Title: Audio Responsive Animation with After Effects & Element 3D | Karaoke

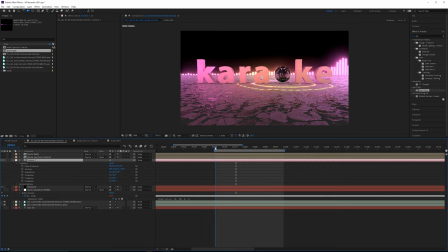Take our camera, open this up. I'm only going to be demonstrating like about 300 frames here. So we'll start this on 650. So I'll do the point of interest and the position, and then I'll go down to 950 and we'll just rotate this around.
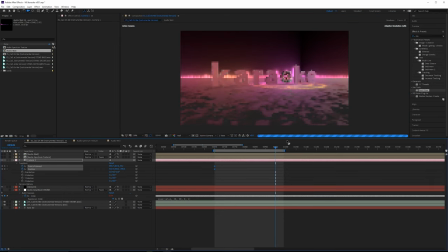Just something to give it some motion. This is not really final. You guys can play around with that.
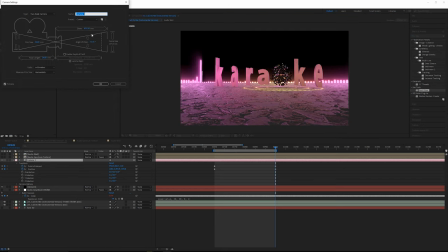What I would like to do though is go into my camera, double click it. I would like to try adding some depth of field. And for this to really make sense, what we need to do, we'll click OK, but then we'll click on one view,
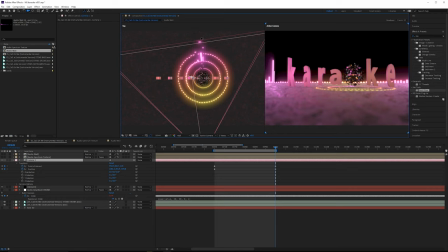switch this to two views, and then we really need to have a look at the focal plane.
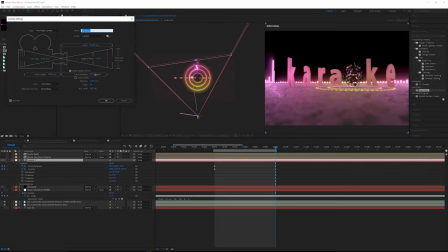We'll double click the camera again, and then take the focal distance. We need to lower this. And we basically just want to keep the disco ball in focus. For the f-stop, we'll do something like 1.8. It'll give us some nice focusing on the ground.
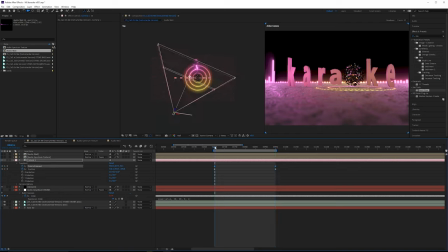And the point of interest is what we'd have to animate between these two points, because we want to make sure that disco ball is always in frame. So you might just need to tweak this.
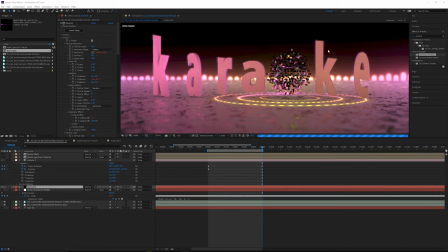So I went ahead and just increased the focal length to a 35 millimeter lens and just repositioned the camera a little bit.
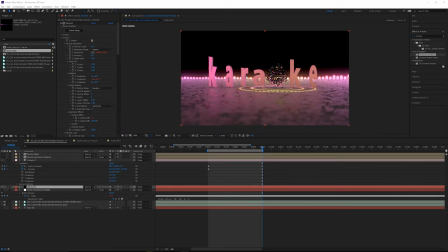So a couple more things before we actually would render this out. We would definitely want to make sure we have motion blur on. So let's turn on motion blur for element. And in fact, we could go through all the other ones and add motion blur for that. I don't think it's going to be necessary. Another thing is we need to scroll down into our render settings, go down to output.
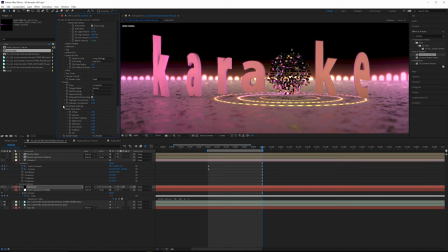I'm going to turn on enhanced multi-sampling. And go down to sampling and aliasing, and then do subsample post effects.
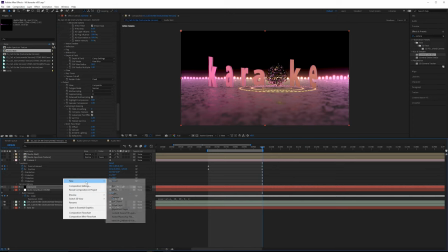And that's gonna just tidy up that a little bit more. Also gonna grab an adjustment layer, just drag this up above everything.
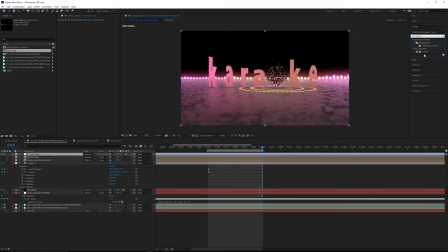Be our CC and grain. Grab a curves effect. Just wanna add a little bit more contrast here. Pull the highlights up just a tad. Basically, I just want the shadows to get a little bit darker. So a pretty subtle contrast curve there.
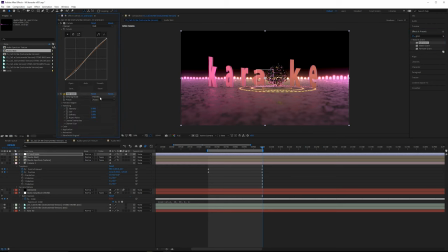Then I'm also gonna add some grain. And I'm gonna do this very, very subtly. Change the viewing mode to final output.
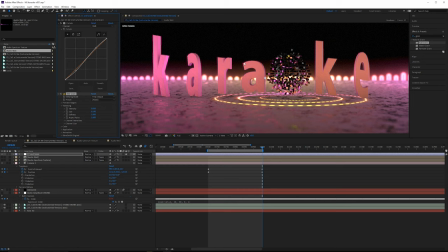So I'll do intensity at like 0.5, and then I'll do the size as 0.1. The reason I'm doing this is it will just make it look a little bit more natural, especially if this area is where we're gonna see banding.
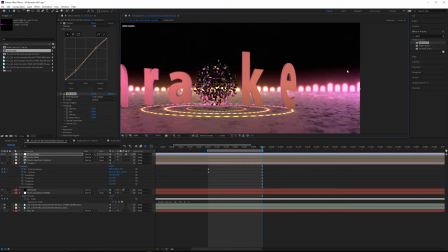Because in a 32-bit working space, we don't really see a whole bunch of banding, but when we compress this down, very possible that we would see banding.
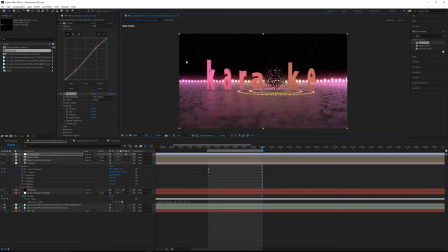So adding grain helps a little bit, so we'll do that. The last thing I wanna do here is on the element layer itself.
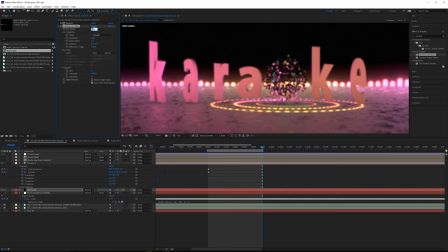Let me collapse this, grab a camera lens blur effect, and I just want to do a very subtle value around 0.2,
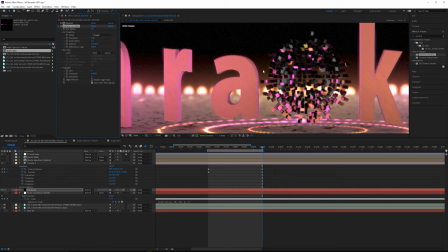maybe even 0.4, just to soften up the edges very slightly so it looks a little bit nicer to look at.
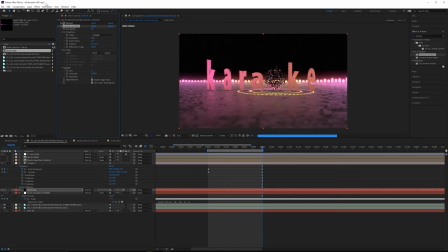Do repeat edge pixels, and then we should be good to go. All right, so let's have a look at the final result.
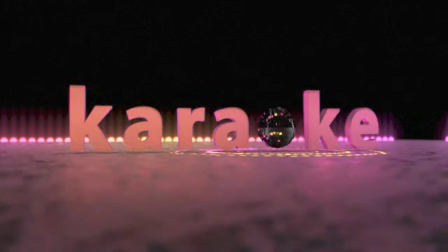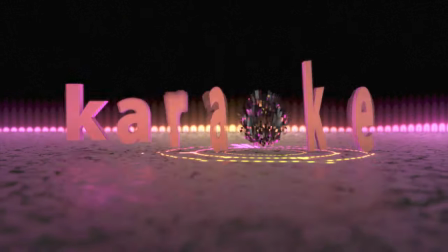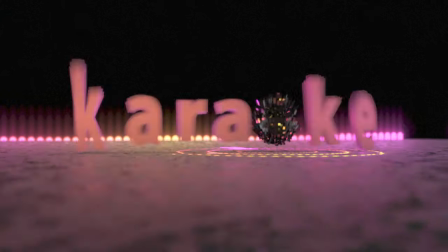This render is a little bit different. I changed the background so it has some directional blur. I also softened up the grain just a little bit.
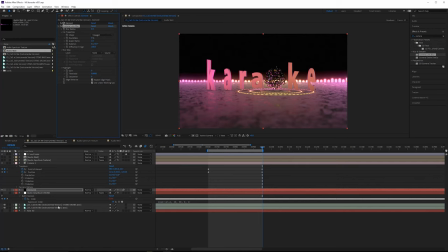For what I've shown you in this video, we've only used this drums track. You can do things like with the bass, you could do it with the instruments or whatever you want. You can also do this with a full mix. That's probably gonna be more common for people. For this, I really only wanted the drum hits.
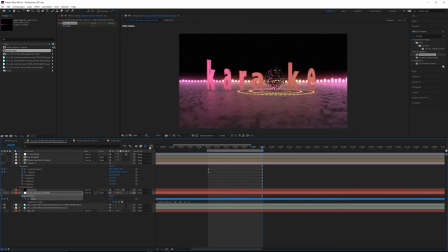You need to take a little bit more time when you go into the audio amplitude and you look at the graph editor to determine what areas you want to capture. All right, so this kind of wraps up this tutorial. All right, guys, thank you so much for watching. Hope you guys enjoyed it. If you did, drop a like. If you have any questions, post a comment. Otherwise, I'll see you in the next video. Peace.